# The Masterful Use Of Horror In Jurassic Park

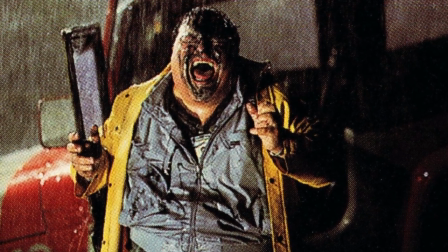726s
The black goo lands on Nedry's jacket, and he quickly stands up, racing to his car before turning around to face the animal,
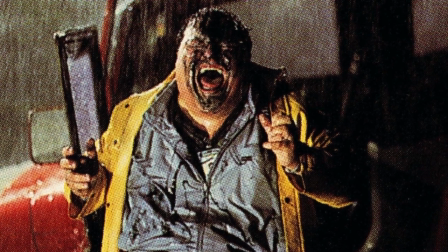734s
only to be blinded even more as the creature spits even more black venom into his eyes,
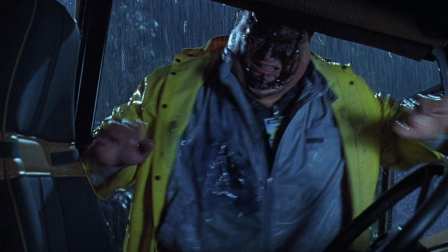740s
causing him to slam his face off of the side of the Jeep and tumble to the ground, dropping the Barbasol can containing the dinosaur embryos.
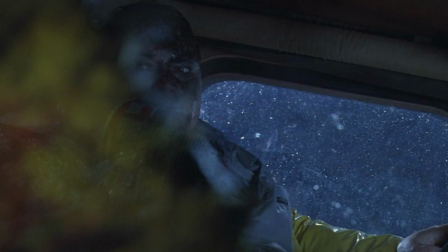749s
When Nedry stands up again and manages to get inside of the vehicle, all seems well until we hear the same unsettling hiss,
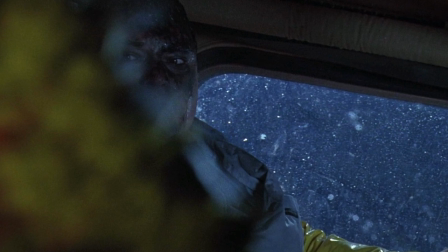757s
and just in the corner of the screen can the edges of the frill be seen,
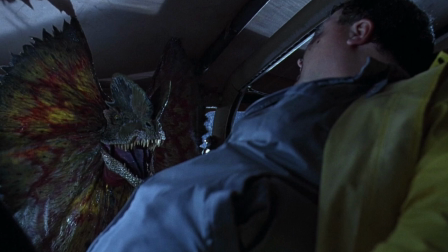762s
before the camera pans and we see another,
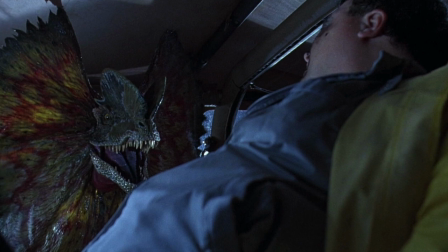765s
larger Dilophosaurus waiting inside of the car before it proceeds to attack Nedry ferociously.
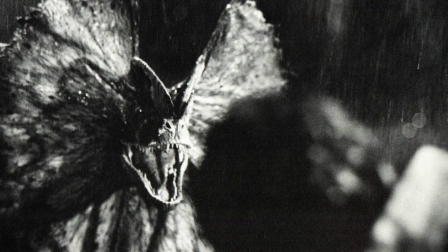772s
The camera pans away as we are to imagine what the animal is doing to him.
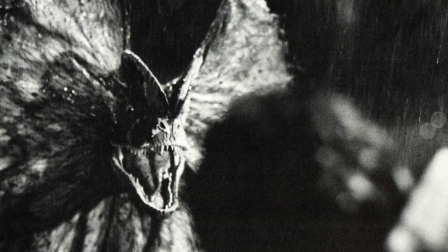777s
All the while, his horrified screams fill up the background noise, and the scene ends.
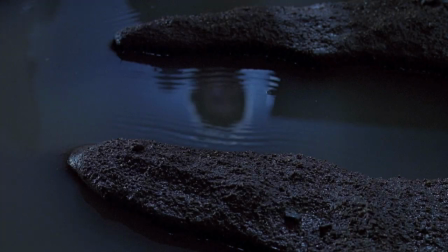785s
The next time we catch a glimpse of the Tyrannosaurus is back at the T-Rex paddock where a now conscious Malcolm is sitting in the back of a Jeep,
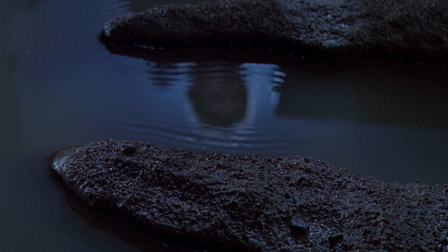794s
mumbling to himself, and we again hear the thudding footsteps of the Rex approaching with the same rippling water on the ground below, keying us into the fact that the Tyrannosaurus is returning.
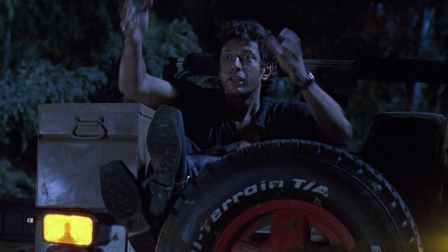807s
When Ellie and Muldoon reappear from the tree line, Malcolm is frantically motioning for them to come back to the Jeep,
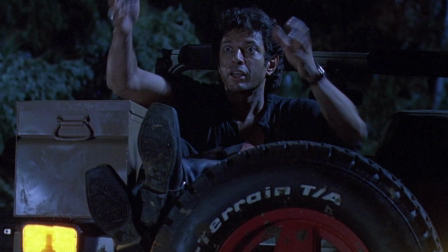813s
and the music is slowly building up in the background before the Rex smashes through the trees,
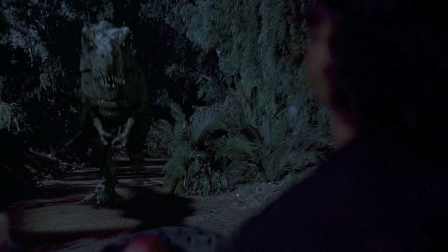819s
roaring viciously. Muldoon quickly puts the car in drive and pulls off down the road with the Rex following closely behind them.
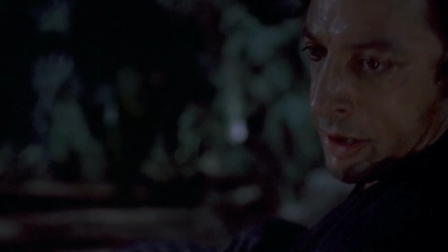828s
We can hear Malcolm telling them that they must go faster as the Rex begins gaining on them until they reach a large turned-over tree,
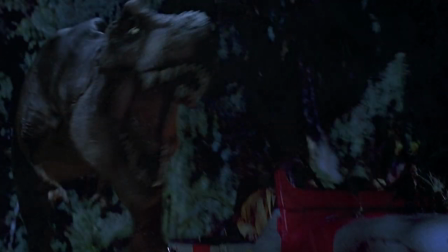836s
where the Rex proceeds to smash through the tree with ease and lets out another terrifying roar nearly inches away from them,
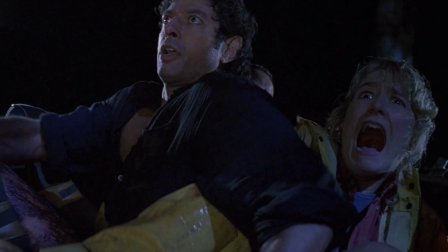844s
and Ellie screams in horror before Muldoon shifts gears and manages to outspeed the Rex,
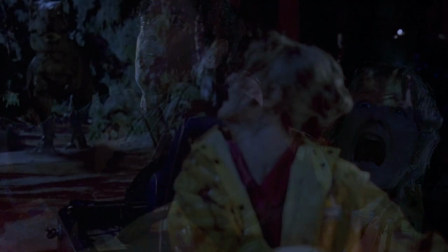850s
which slowly scampers off into the undergrowth.
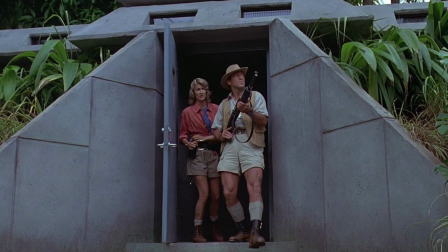854s
Later on in the film, after the power to the park has been shut down thanks to Dennis Nedry and the raging hurricane,
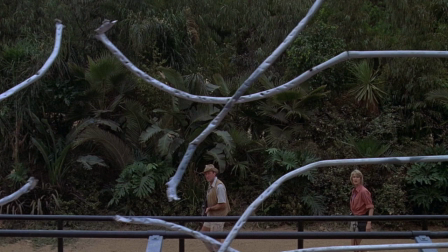862s
the velociraptors manage to escape their enclosure, unbeknownst to our characters.
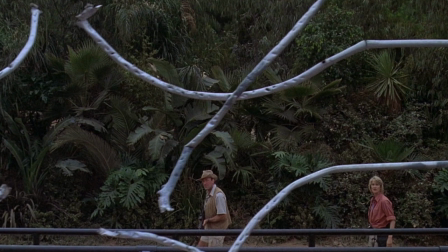868s
When Ray Arnold volunteers to turn on the power manually from a nearby maintenance shed,
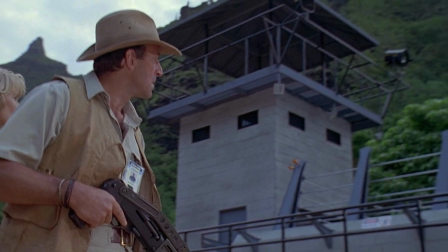873s
he is not heard from for quite some time before Ellie Sattler chooses to go investigate with the help of Robert Muldoon.
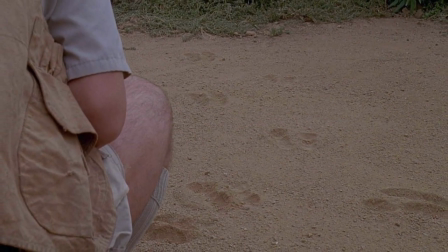882s
It is then that we are told just how in danger they are now that the velociraptors are out on the island.
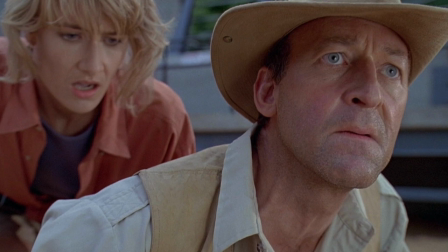888s The shutdown must have turned off all the fences. Damn it, even Nedry knew better than to mess with the raptor fences.
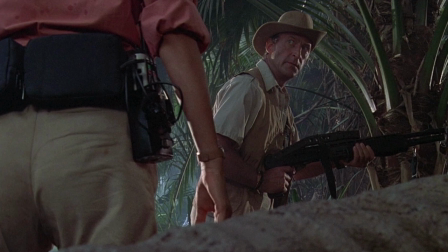899s
As the pair make their way to the maintenance shed, Muldoon suddenly stops, declaring to Ellie that they are being hunted,
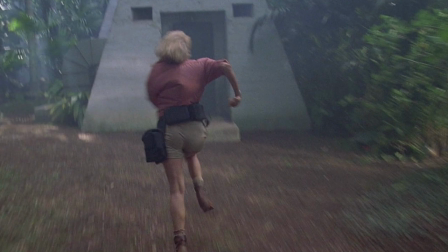907s
before ordering her to run, and the music from the score kicks in with shrieking violins as Ellie barely manages to make it to the maintenance shed.
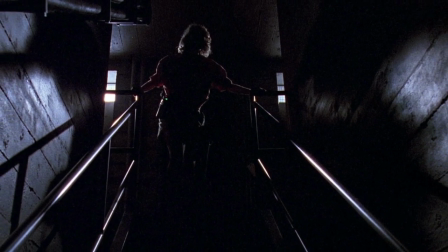917s
Inside, we are greeted with extremely claustrophobic corridors leading down deeper underground,
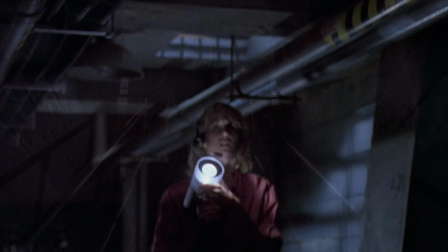923s
playing into the ornate human fears of claustrophobia, darkness, and basements.
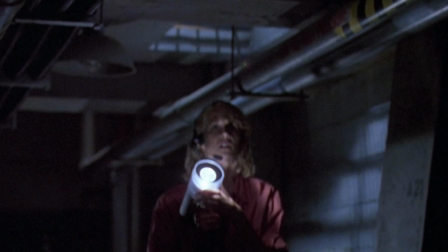929s
As Ellie struggles to maneuver her way through the passageway with the help of John Hammond and Ian Malcolm,
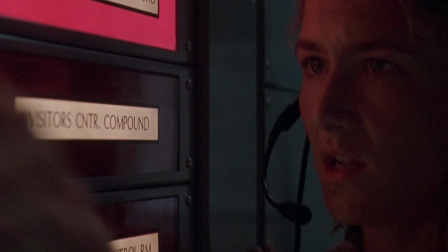935s
she soon manages to find the backup power station and turn back on the power to the park,
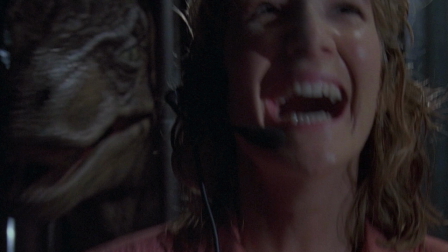941s
only to be met with one of the most well-timed jump scares of all time, when we finally get our first real look at a velociraptor,
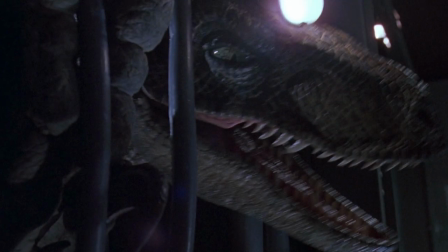949s
which is snarling and screeching at her as it frantically tries to break free from the tangled mess of wires that it is trapped in.